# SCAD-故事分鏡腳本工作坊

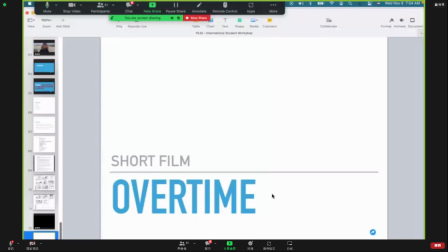(47:45)
Just with when you've got the shots in your head, it could be really beneficial to watch a movie that's got good coverage, so that you know what I'm going to do? I'm going to show the first few minutes of the movie. I won't show the whole thing, but I'll make the link available if you want to watch it on your own.
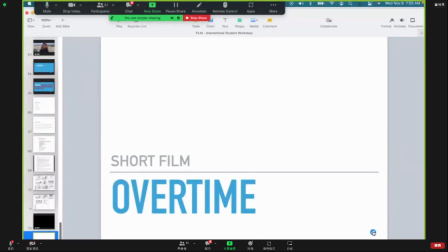(48:04)
But I think it's good to now look at an example of really nice shot design.
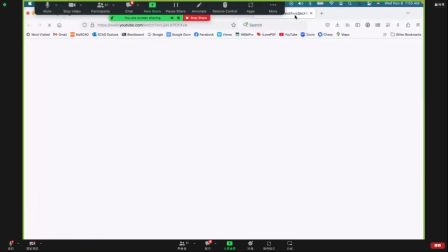(48:12)
So let me open this. Oh, actually, I didn't need to do that because I've already got it open. Okay, share screen.
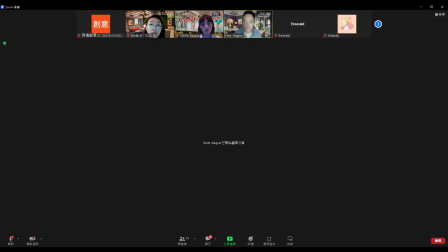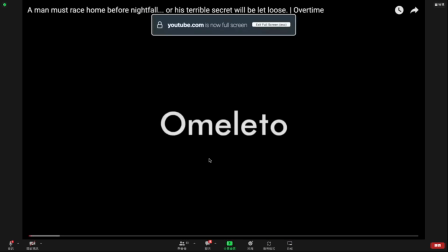(48:36)
Okay, I'll just play the first couple minutes of this because that'll be enough to get you thinking about shots.
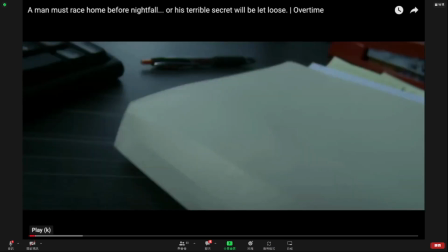(48:44)
So notice we're starting not with an establishing shot, but with close-ups. These would really all be described as insert shots, but it's still establishing a scene. It'll be very obvious where we are just from these close-ups.
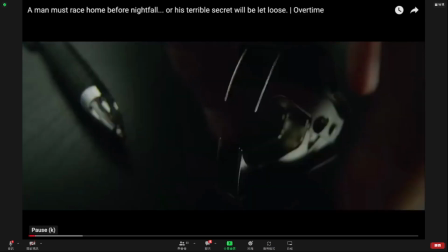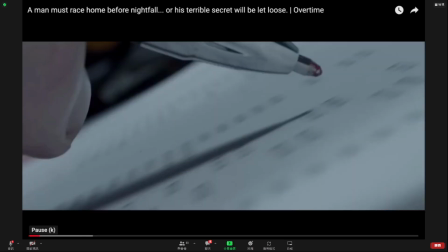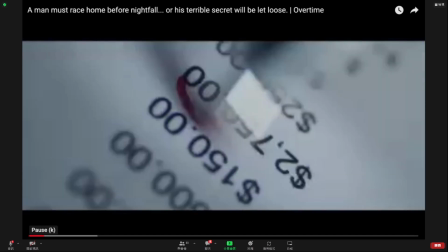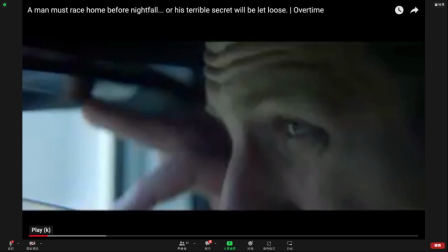(49:17)
So far in this film, we've only seen extreme close-up inserts and extreme close-ups of his eyes. Really interesting way to start a movie. That's an establishing shot.
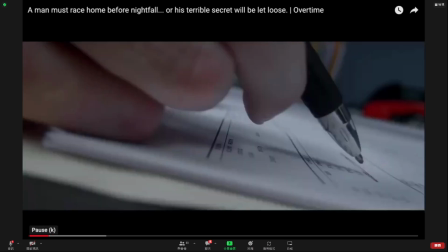(49:29)
Now we know we're in a city and it's sunset.
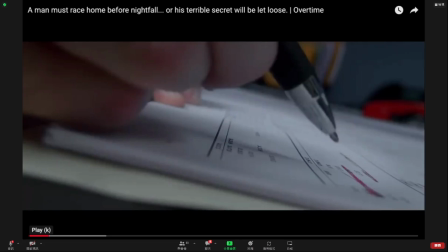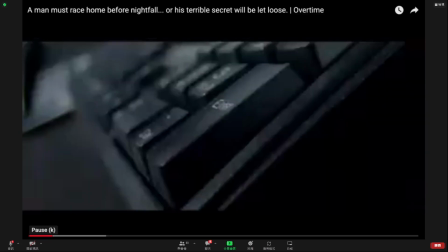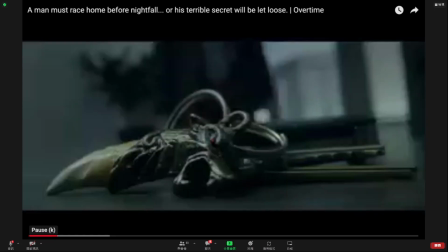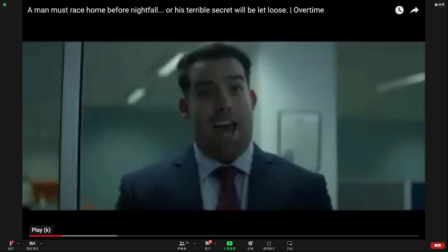(49:49) Simon.
Okay, so I'm sorry, I keep starting and stopping it. But that whole first 40 seconds, nothing but extreme close-ups until there's 2 medium close-ups side by side.
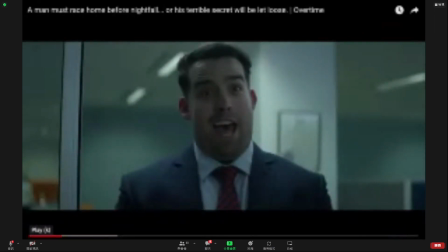(50:04)
And as you'll see, the movie starts to loosen up. So their strategy was to start very tight and then expand to see the world. But you also notice that the shot and the reverse shot, so we had a medium close-up of the main character and then a medium close-up of this character.
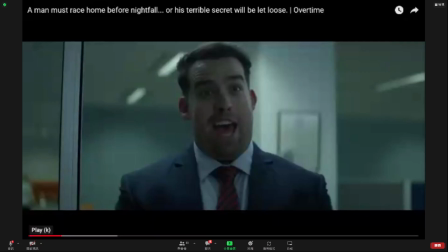(50:22)
They match.
Ow. What's this?
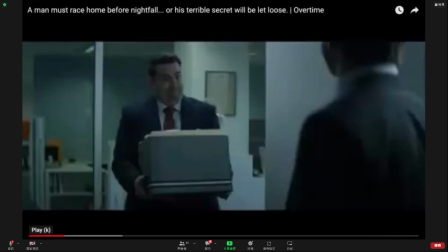(50:29)
An over the shoulder, right? So now those 2 medium close-ups, it's not so easy to tell how far away the characters are. So now we go to this over the shoulder and we understand, okay, they're about 8 feet away from each other probably.
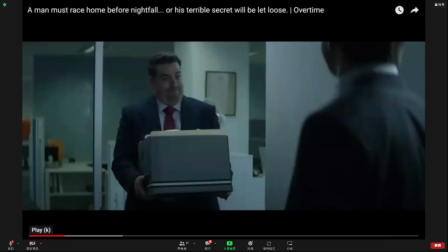(50:44)
And also the boss is framed in a medium shot, so we can see he's carrying this box of files.
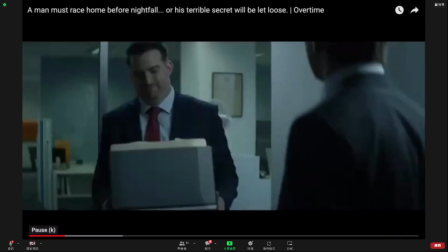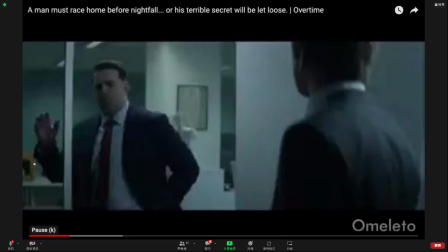(50:58) Simon, I really have to get home. Yeah, sorry, pal. Tax department. Pack of dogs they are.
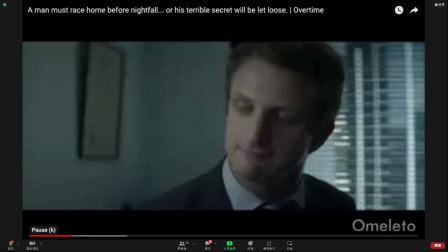(51:03) But, Simon... No worries, Simon.
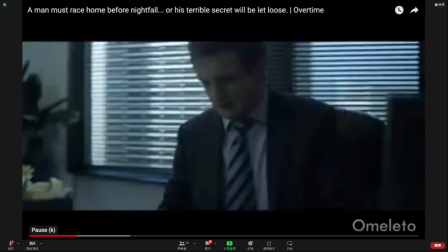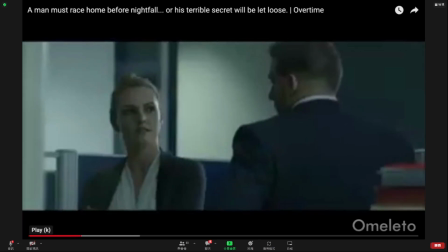(51:13)
That is a POV shot, because you saw the way the camera moves kind of loosely, connecting to the character specifically looking. So why would this be a POV shot?
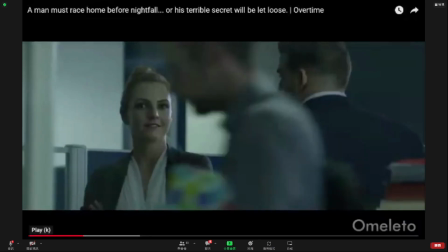(51:30)
Because she's going to smile right at him. And now we know she likes him, right? So it's an important story beat.
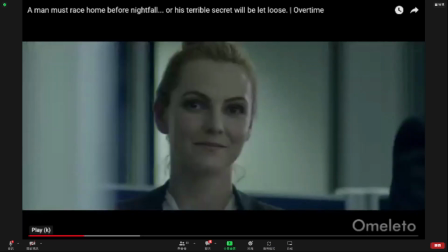(51:41)
And that's a tricky cut to do into an even tighter shot that shows the psychological position of the actor. Notice she's looking right at the lens.
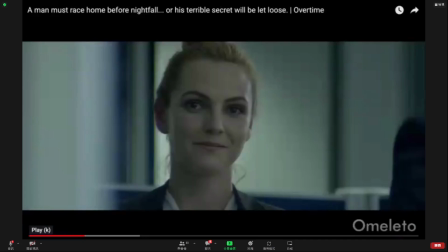(51:52)
That's how we know that we're in a POV. We're in the eyes of our main character, and we're having this moment with this woman, and it's very clear that she likes him
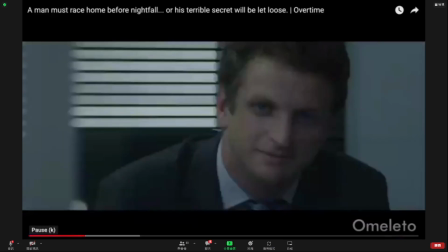(52:05)
and that he likes her. But that's not her point of view. Notice that his eyes are looking just slightly off camera because you really only go into the point of view of your main character. This one is not designed to be a point of view shot.
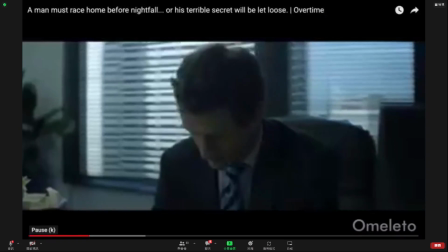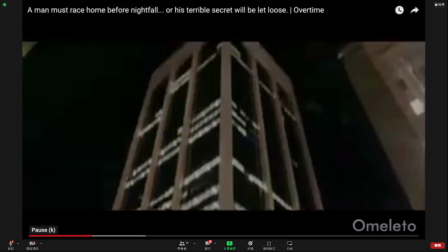(52:29)
Some establishing shots to show the passage of time.
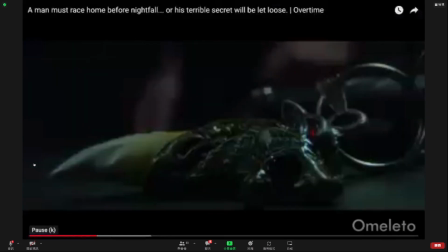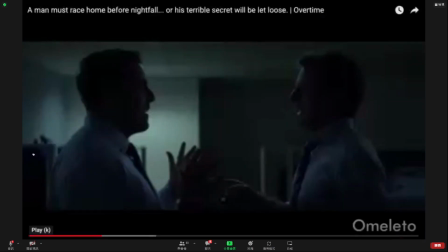(52:41)
Oh, This is a two shot. That's another way we could describe shots. Singles, two shots, how many people are in it. You could also describe it as a profile shot. So there's more types of shots and more descriptions than I've gone over with you.
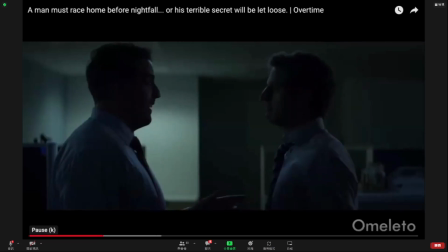(52:56) Rush. nothing. Just got. Big date. No. No. Listen, Ralph. I know.
Okay, I'm going to stop there because I think that was pretty much enough to get you thinking about the way shots tell a story emotionally. So wide shot, medium shot, close up, extreme close up, point of view. The way you make these decisions is what is the emotion of the moment? Like what is the character feeling? What do you want the audience to feel? That's how you decide where to put the camera. That, by the way, turns into a werewolf story. And it's a wonderful short film. I'll make sure you have the link to it when I send you all the deck. I really recommend watching the whole thing. It's just 8 minutes long, but it's just fantastic storytelling. Okay. Are there any questions before I jump into going over a few of the beat sheets that you guys turned in? Okay, I don't see any in the chat, so okay. All right, let me bring up the first one. Right, I'll just share my screen again.
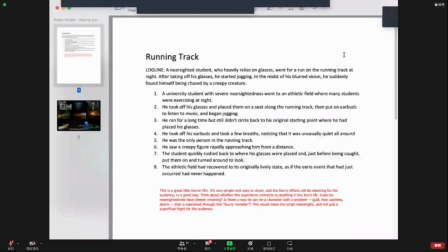(54:47)
Okay, this one is called Running Track by Pearl. Let's just make sure she's here, first of all.
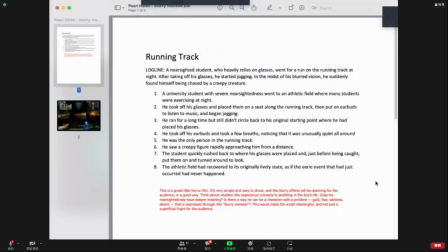(54:54)
Can somebody confirm in the chat that Pearl is here?
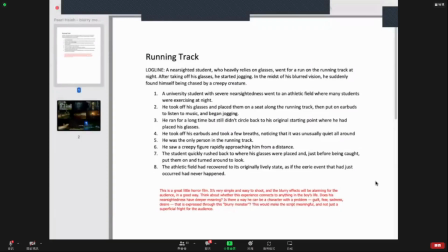(55:05)
Yes, she says she is. Okay. Okay, great. So a nearsighted student who relies on glasses goes for a run on a running track at night. After taking off his glasses, he starts jogging. In the midst of his blurry vision, he suddenly finds himself being chased by a creepy creature.
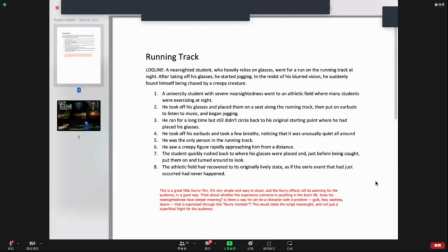(55:23)
So that's the log line. Very good log line. So here's a beat sheet, written exactly right, I think. A university student with severe nearsightedness goes to an athletic field where many students are exercising at night. He takes off his glasses, puts them down on the bench, puts in earbuds, and begins jogging.
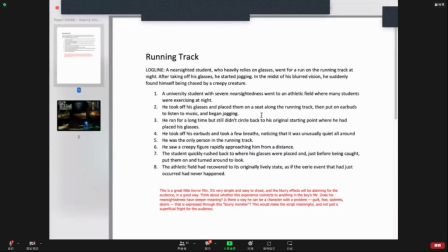(55:43)
He runs for a long time, but slowly notices that he's not circling back to his original starting point. That might be a little hard to shoot and make the audience realize that's happening, but it's still interesting. You just take some planning, and you might want to storyboard that to make sure the audience understands what he notices.